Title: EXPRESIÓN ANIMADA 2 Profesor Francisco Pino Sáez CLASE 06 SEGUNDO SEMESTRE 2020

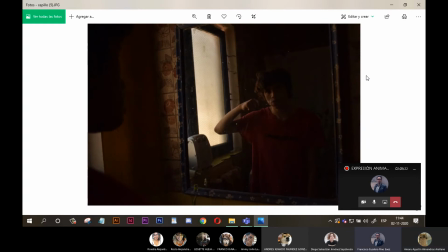Te lanzáis con la imagen como corresponde, así que relax. Sí. Esto, por ejemplo, también me pasa que creo, me gusta cómo se ve así, pero siento que se ve muy poco del real. O sea, se ve aquí, pero esto se ve muy poco. Quizá debería usar más espacio como hasta acá.
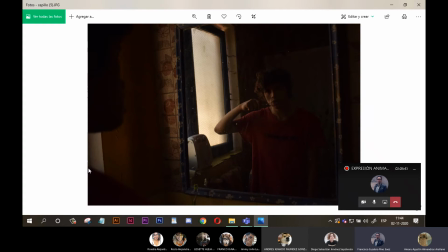Para que se vea más el hombro y un poco más el rostro. Pero sé que no se ve mal, se entiende hacia dónde va. Cuando le dis más brillo y contraste, va a aplicar otro filtro, está bien. Además de que estoy usando luz natural, eso está súper bien. No se está falseando con una luz frontal.
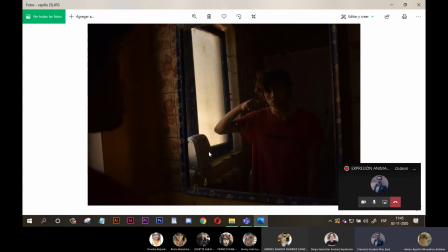Estoy usando por ahí, así que no hay drama. Después editáis con tranquilidad. Igual esto se me escapó, eso tendría que haberlo sacado. Bueno, no importa. No, póngalo. Después está la parte donde el personaje trabaja.
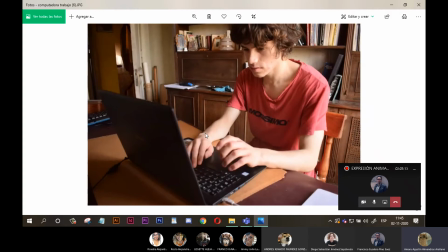Es también una secuencia. Perfecto, todo bien.
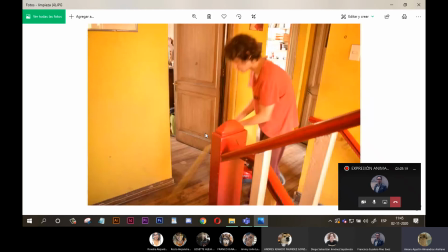Ya, dale. Y bueno, cuando el personaje limpia el espacio.
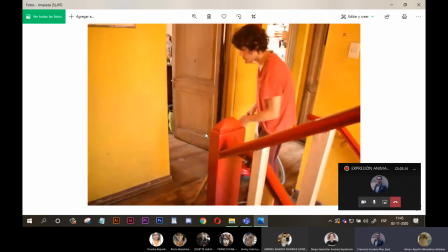Ya, súper. Ingenioso, esa es la idea. Muy bien, haciendo loops, ¿cachai? Ir y volver, me parece bien.
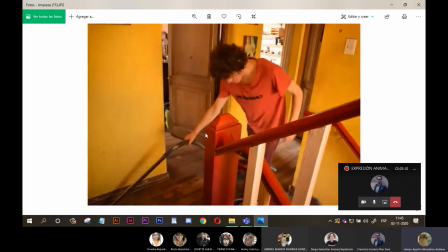O sea, la primera parte de la historia, como sale en el storyboard, son casi puros loops, porque como que muestran, tratan de mostrar cuando el personaje se levanta, se baña,
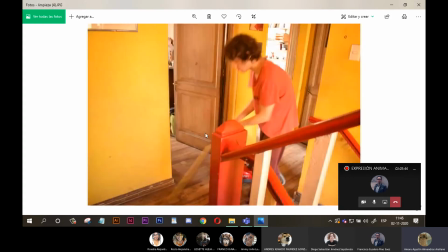trabaja, limpia, se va repitiendo, y la repetición es lo que va rompiendo como el esquema de a poco.
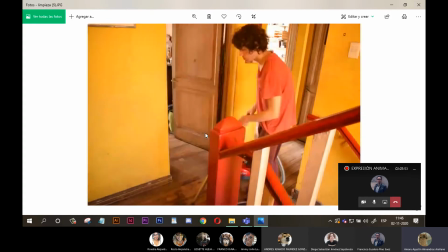Pero todo ese, la rotura va ocurriendo, eso es lo que me falta, ¿no? Todo lo que pasa que se rompe. Oye, ¿cómo demostráis que se va rompiendo el tema? A ver, ya, mira, esto es súper importante porque estáis dando en el blanco en algo súper interesante en tu animación.
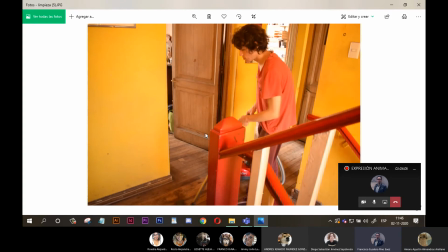Tú me dices que esta es una reiteración. ¿Cómo yo demuestro que esto se empieza a podrir o a resquebrajar a nivel general? Aunque tú no lo creáis, no tienes que hacer ninguna grabación más si me estoy diciendo que se tiene que resquebrajar. Aquí tenéis que ser ingenioso, Amaro. ¿Qué dices tú? O sea, lo que yo estaba pensando son en tres características.
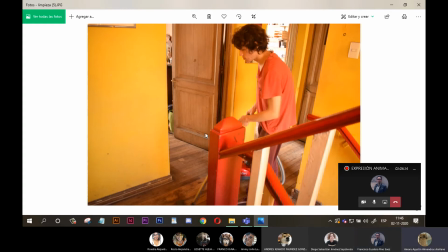La primera es el color. Los eventos se empiezan a repetir y todo, y el color de la casa, si se fija bien, es bueno, amarillo, rojo.
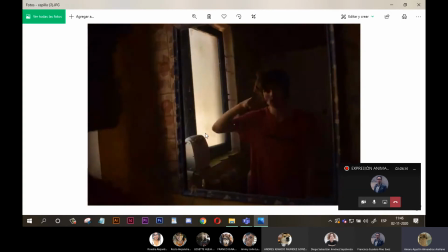Todo en general, mi casa tiene la cualidad es que es bien colorida y las flores, todo.
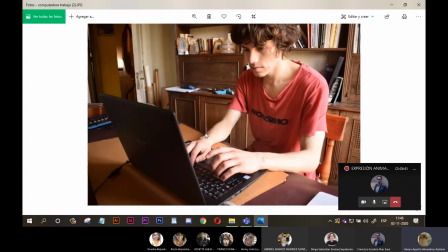Pero esto se empieza a perder el color y yo pensaba empezar lentamente a transformar la imagen o a sepia o a blanco y negro directamente. Así como bueno, o tonos de grises más bien, como estas imágenes que se toman.
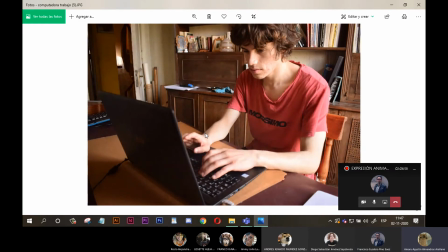Ya, bien, me gusta. Lo otro que pensaba hacer era los sonidos también. Los sonidos, todo esto yo los tengo que ir poniendo los sonidos aquí dentro de la animación. Pero a medida que el sonido sube y se empieza a pasar del sonido de un tecleo, por ejemplo,
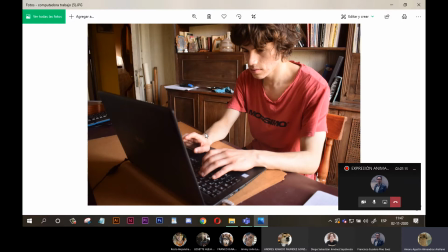al sonido de un tecleo más fuerte o de un pitido que empieza a sonar como cada vez más fuerte, más molesto, que empieza a ser como incómodo, es cuando se empieza como, hay algo que empieza como a molestar, ahí es donde se genera el quiebre.
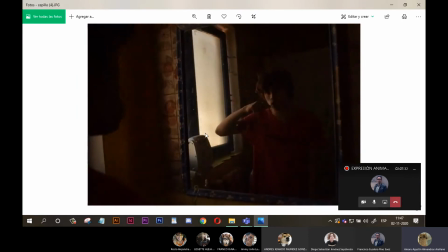Y por último, que el fondo, las cosas que están en el fondo no tuvieran sentido.
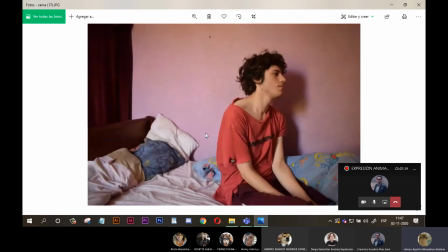Por ejemplo, el levantarse ya no tiene la almohada, por ejemplo, y una sábana, tiene bloques de madera en vez de almohadas, por ejemplo. La sábana no es una sábana, es ropa sucia.
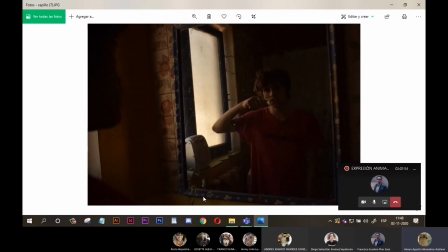Aquí, por ejemplo, claro, por ejemplo, por eso decía que quería quitar el cepillo, porque él se está cepillando y no tiene sentido que haya otro cepillo, ¿no? Si vive solo. Sin embargo, de pronto en la escena más resquebrajada. En esa secuencia de los dientes, ¿cuántas fotos son? Son arriba, derecha, abajo, izquierda.
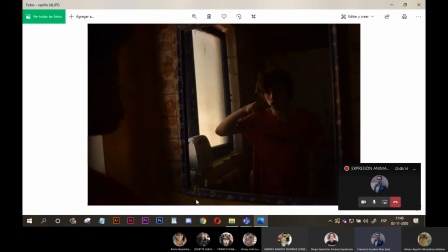Listo. Pégate un tapón de clonar, ¿cachai? Un parche cure y por ahí el cepillo de dientes en todas las fotos, ¿no?